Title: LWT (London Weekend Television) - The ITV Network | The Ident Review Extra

Always reminded me of Colgate this one. Before we get to the colourful days, let's start back at the beginning. The early days of LWT weren't really adorned with a dedicated ident, merely the company's name zooming in towards the screen, accompanied with a quaint little jingle.
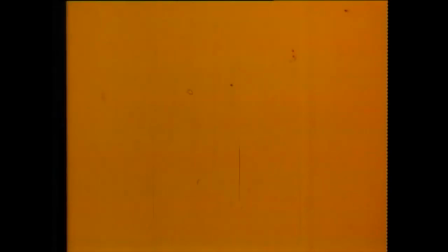[4:25]
This soon changed with the arrival of colour in 1969.
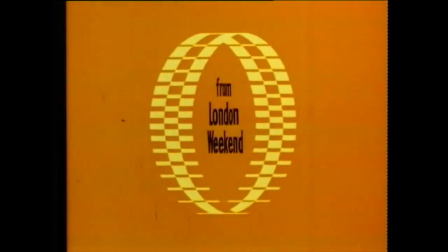[4:29]
The new LWT ident was presented primarily in orange, a rather unusual choice compared to many of its peers, who adopted primarily blue and yellow for their first colour sequences.
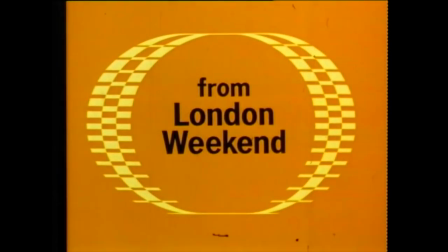[4:38]
I like the spinning disc notion that we see here, again it's something that feels a lot more unique and individual than what a lot of the ITV network was going for at the time,
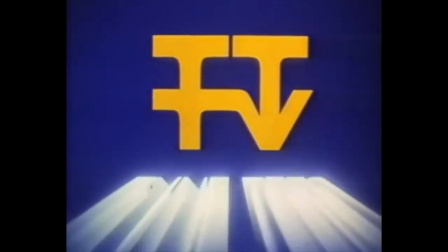[4:46]
deciding to play the concepts more safely and to just focus on presenting them in colour.
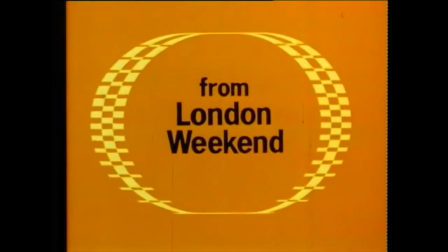[4:51]
Although it's noticeable that from this point, for nearly a decade, the word television would be absent from LWT's idents.
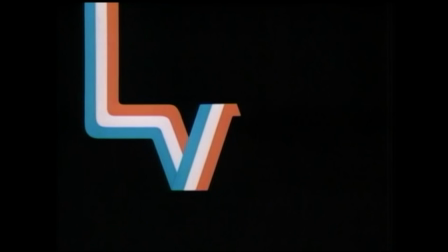[4:57]
But this orange design only lasted a year itself, for in 1970, a new and arguably the most iconic LWT ident was introduced to viewers. Affectionately known as the River, we see three stripes of red,
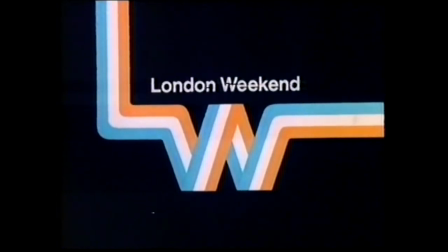[5:09]
white and blue fall down from the top of the screen before forming the letters L and W, the television part of the company name remaining absent. The River is a great ident through and through, a simple design making the best use of the technology of the day brightly colourful and distinctive from the rest of the network, accompanied by a jingle that I'm sure many generations of viewers could recall if asked.
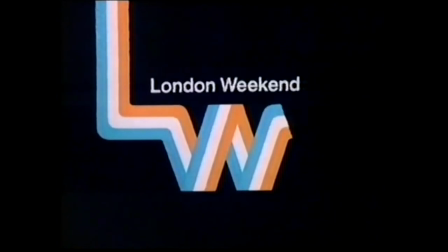[5:29]
The first version of the River ident would be dominant on screens for most of the 1970s, although in 1978, an updated version came into use.
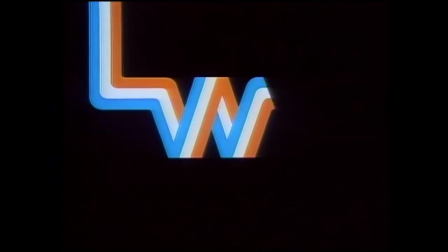[5:37]
This version followed the same concept as before, although this time, the river broke off into three,
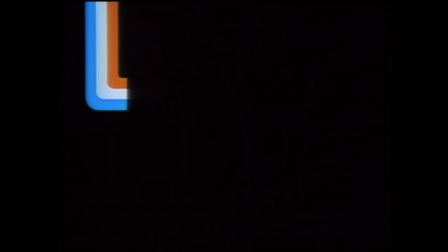[5:42]
spelling out the words L-W-T, with the full company name finally coming back into screen use,
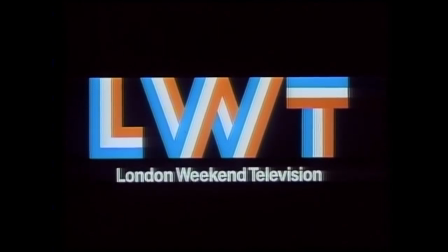[5:48]
the first time in nearly a decade. Some people prefer the version without television, but for me, this version spelling out the full company name wins it outright. As the 1980s rolled in, it was a great time for change and development. The introduction of computer-generated technology was seen in many idents on TV. Channel 4 was one of the first trailblazers with their inaugural ident in late 1982, and shortly after, in 1983,
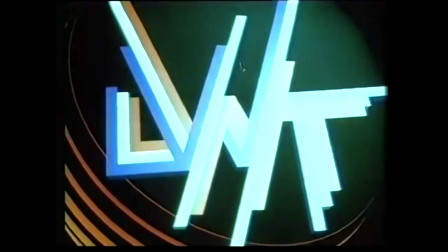[6:11]
LWT would become one of the first companies within the ITV network to adopt this new technology. The iconic logo from the 70s remains, now rendered in 3D, alongside a very early 80s musical score and a new slogan.
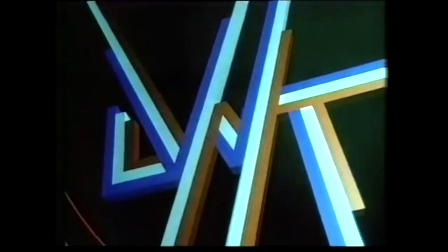[6:23]
Instead of displaying the company name alongside the initials, the phrase, Your Weekend ITV, was shown instead.
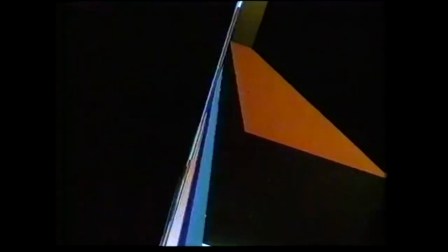[6:29]
Arguably a show of strength, celebrating the success that the company had gathered from its programs over the years.
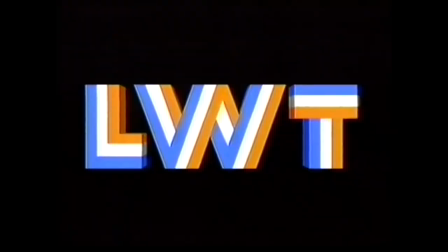[6:34]
Whilst this is somewhat impressive for 1983, I feel this CGI dent lacks a lot of the charm that River had from the 70s. The music, whilst more current for the time, does feel a bit more impersonal and hollow, and whilst the slogan is a nice new addition, I do prefer the full company name displayed instead.
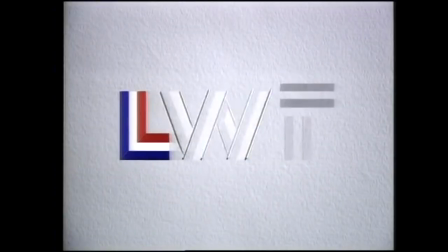[6:50]
A few years later, in 1986, some more CGI dents were commissioned to represent LWT.
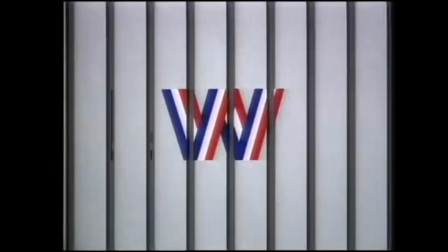[6:55]
Now with a predominantly lighter background, the first variant shows the LWT logo fading into place,
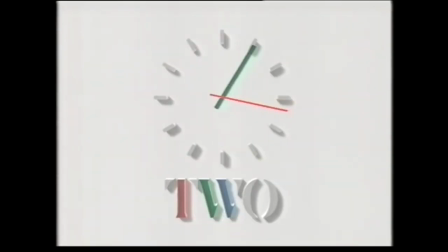[7:01]
in a very similar vein to the BBC2 ident that was introduced that very same year.
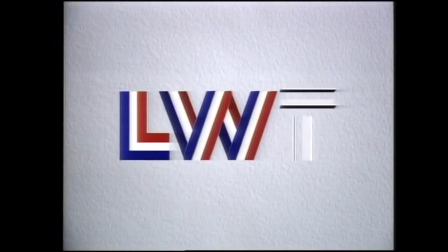[7:05]
I'm glad the 1970 design of the logo has once again been retained, as that was one of LWT's greatest strengths in its strong appearance,
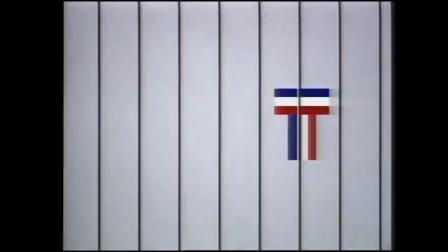[7:12]
but these idents ultimately feel a little lackluster and even more disconnected than the first CG effort.
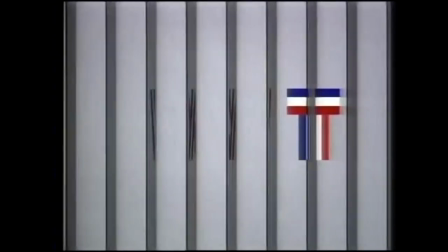[7:17]
The second variant adopts a sliding blind effect which does make it more interesting, but it's just that the final image feels so bland in comparison to most of what came before.
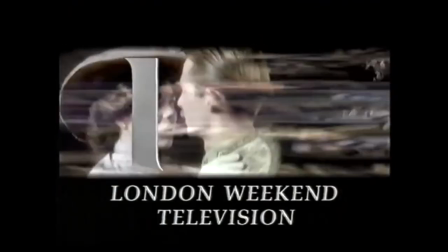[7:26]
1989 would see the introduction of the first generic ITV ident, which LWT duly adopted and would use until 1992.
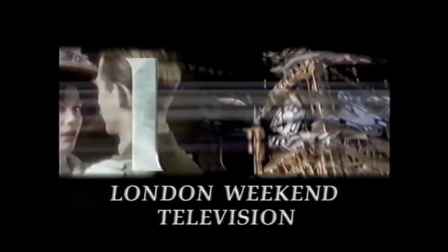[7:33]
The three coloured tones of the LWT logo actually fit quite well in with the design of the first ITV sequence, and it certainly fared better than some other companies did in the network. LWT would return to using its own dedicated idents in 1992, this time going for a more bombastic approach.
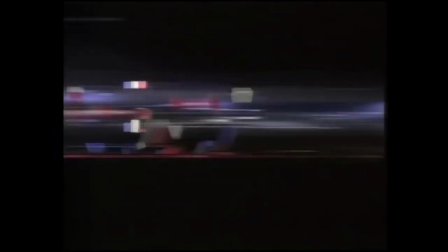[7:49]
Multiple blocks fly from the left of the screen, accompanied with a really rousing piece of music,
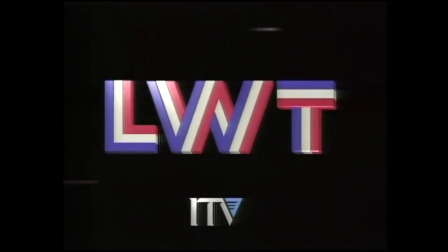[7:53]
before resolving to form the unmistakable LWT logo, now with the ITV corporate logo stationed beneath it. I think this is a great ident to carry LWT into the 1990s. It's visually appealing, it sounds great, and the final image is simple, but stunningly impactful.
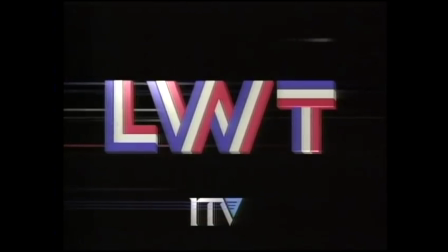[8:09]
This sequence would last until 1996, for which a major change to LWT's look would occur.
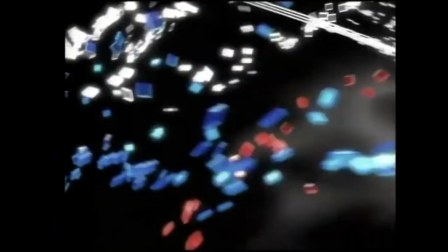[8:14]
After over 25 years of using the same principal design, first seen in the river ident, LWT's logo was finally amended.